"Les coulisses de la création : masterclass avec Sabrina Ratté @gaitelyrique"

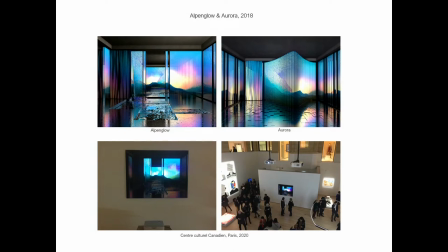Donc, certaines parties du tableau sont illuminées par les animations du paysage, par la lumière. Donc, il y a vraiment cette rencontre entre la lumière et l'impression.
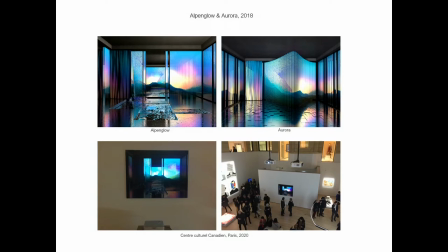Parfois, c'est intéressant de voir les gens mettre leur main devant le projecteur pour bien comprendre qu'il y avait quelque chose de projeté. Ça crée un effet assez magique et plutôt simple comme dispositif.
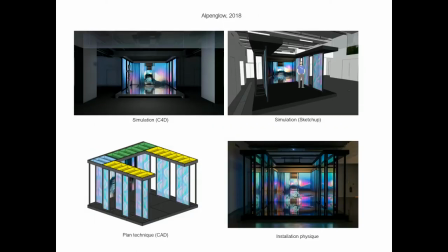Mais dans le cas de la gaieté lyrique, j'ai pu vraiment le matérialiser. Donc ça, c'était quand même assez extraordinaire. C'était quelque chose dont je rêvais depuis longtemps.
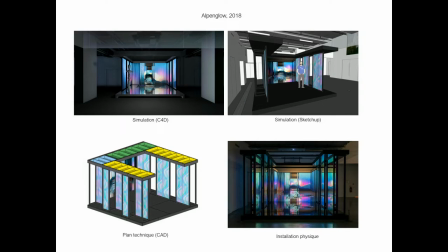D'ailleurs, cette exposition, c'est vraiment plusieurs rêves qui sont devenus réalité. Donc voilà, moi j'avais dessiné cette simulation. Ensuite, on a fait dans des sketch-ups. Il y a eu le plan technique pour donner le résultat que vous pouvez voir.
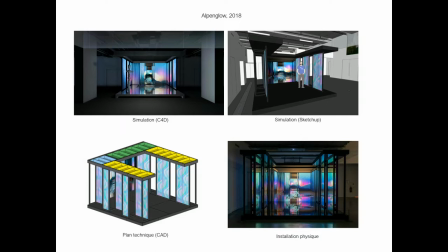C'est vraiment cette idée que la vidéo sort de l'écran, devient architecture, tout en gardant cette distance.
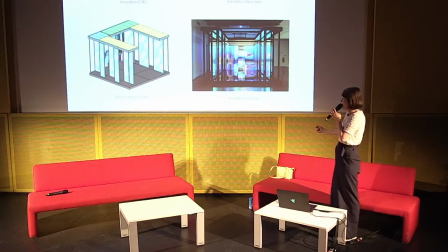On a toujours envie de se projeter dans ce lieu, mais il y a toujours cette frustration de l'écran, de cet autre lieu auquel on n'aura jamais accès, même si l'illusion est de plus en plus suggérée.
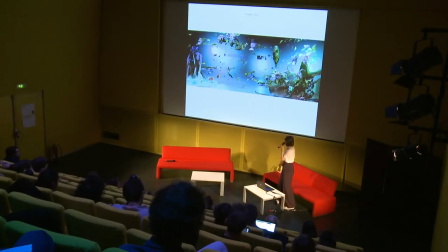donc Floralia c'est un projet que j'ai fait il y a maintenant un an
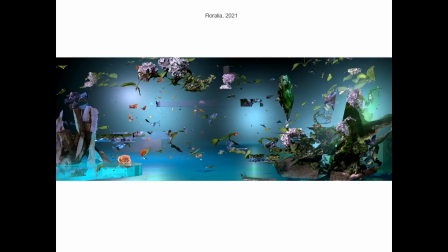et puis c'est un peu le résultat de je dirais mon expérience à moi de la pandémie où j'ai eu beaucoup de temps pour lire où j'ai pu passer du temps à la campagne puis aborder des questions qui depuis longtemps qui étaient présentes en moi mais que j'avais pas
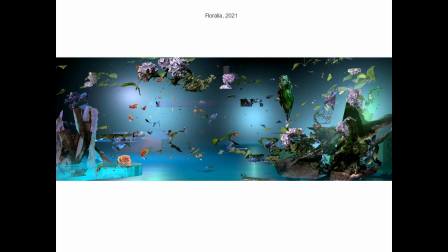vraiment pu y plonger donc j'ai commencé beaucoup à lire sur l'anthropocène et je cherchais un peu une façon de m'approprier cette réalité qui est pour le moins angoissante et je voulais donc lire,
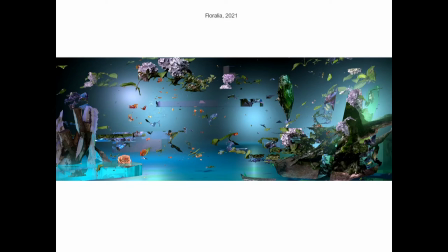m'informer mais nourrir aussi une réflexion voir comment je pouvais m'approprier ce sujet comment l'approcher sans à la fois tomber dans quelque chose d'apocalyptique où il n'y a plus d'espoir et on est paralysé et non plus, dans l'autre côté, passer dans la technologie va nous sauver, ou dans le déni,
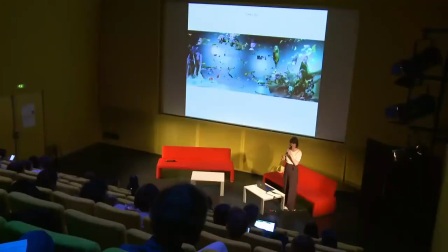bref, tous ces états d'âme et toutes ces réactions que ça peut causer. C'est pour ça que j'ai trouvé beaucoup de réflexions profondes dans le livre de Donna Haraway, « Staying with the Trouble », qui dit « habiter le trouble », donc d'une certaine façon de prendre en compte, de prendre conscience de cette réalité qu'on a créé et comment, à partir de là, composer dans cette réalité.
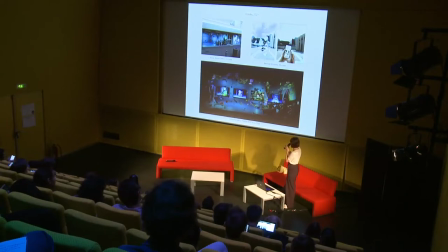Mais je lisais aussi beaucoup de science-fiction, dont Greg Egan, qui est un écrivain de plutôt hard sci-fi, donc plutôt dans la technique, la technicalité, dans les mathématiques, l'informatique.
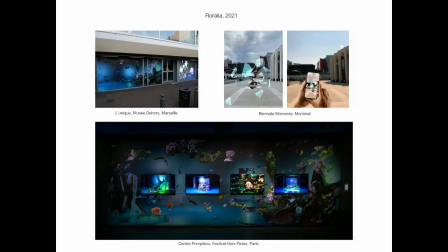Lui, c'est un ingénieur informatique. Donc, c'est un livre pas très facile à lire, Diaspora, parce qu'il y a beaucoup de détails techniques, mais ces connaissances ont aussi donné lieu à des histoires qui n'auraient pas été possibles sans ces connaissances. Et donc, c'était l'idée que l'on puisse se numériser et qu'un jour,
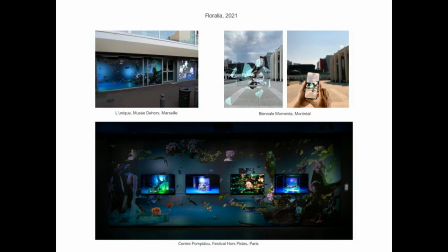nos consciences seront numérisées et que l'on vivrait sur des disques durs. Et que dans cet espace virtuel, on pourrait décider, par exemple, de garder nos sensations de corps, continuer à vivre avec la gravité ou alors se libérer complètement des contraintes du réel. Et puis, dans ce livre, il y avait un super chapitre sur cette idée de grotte de connaissances où on pouvait avoir accès à toutes les connaissances de l'humanité.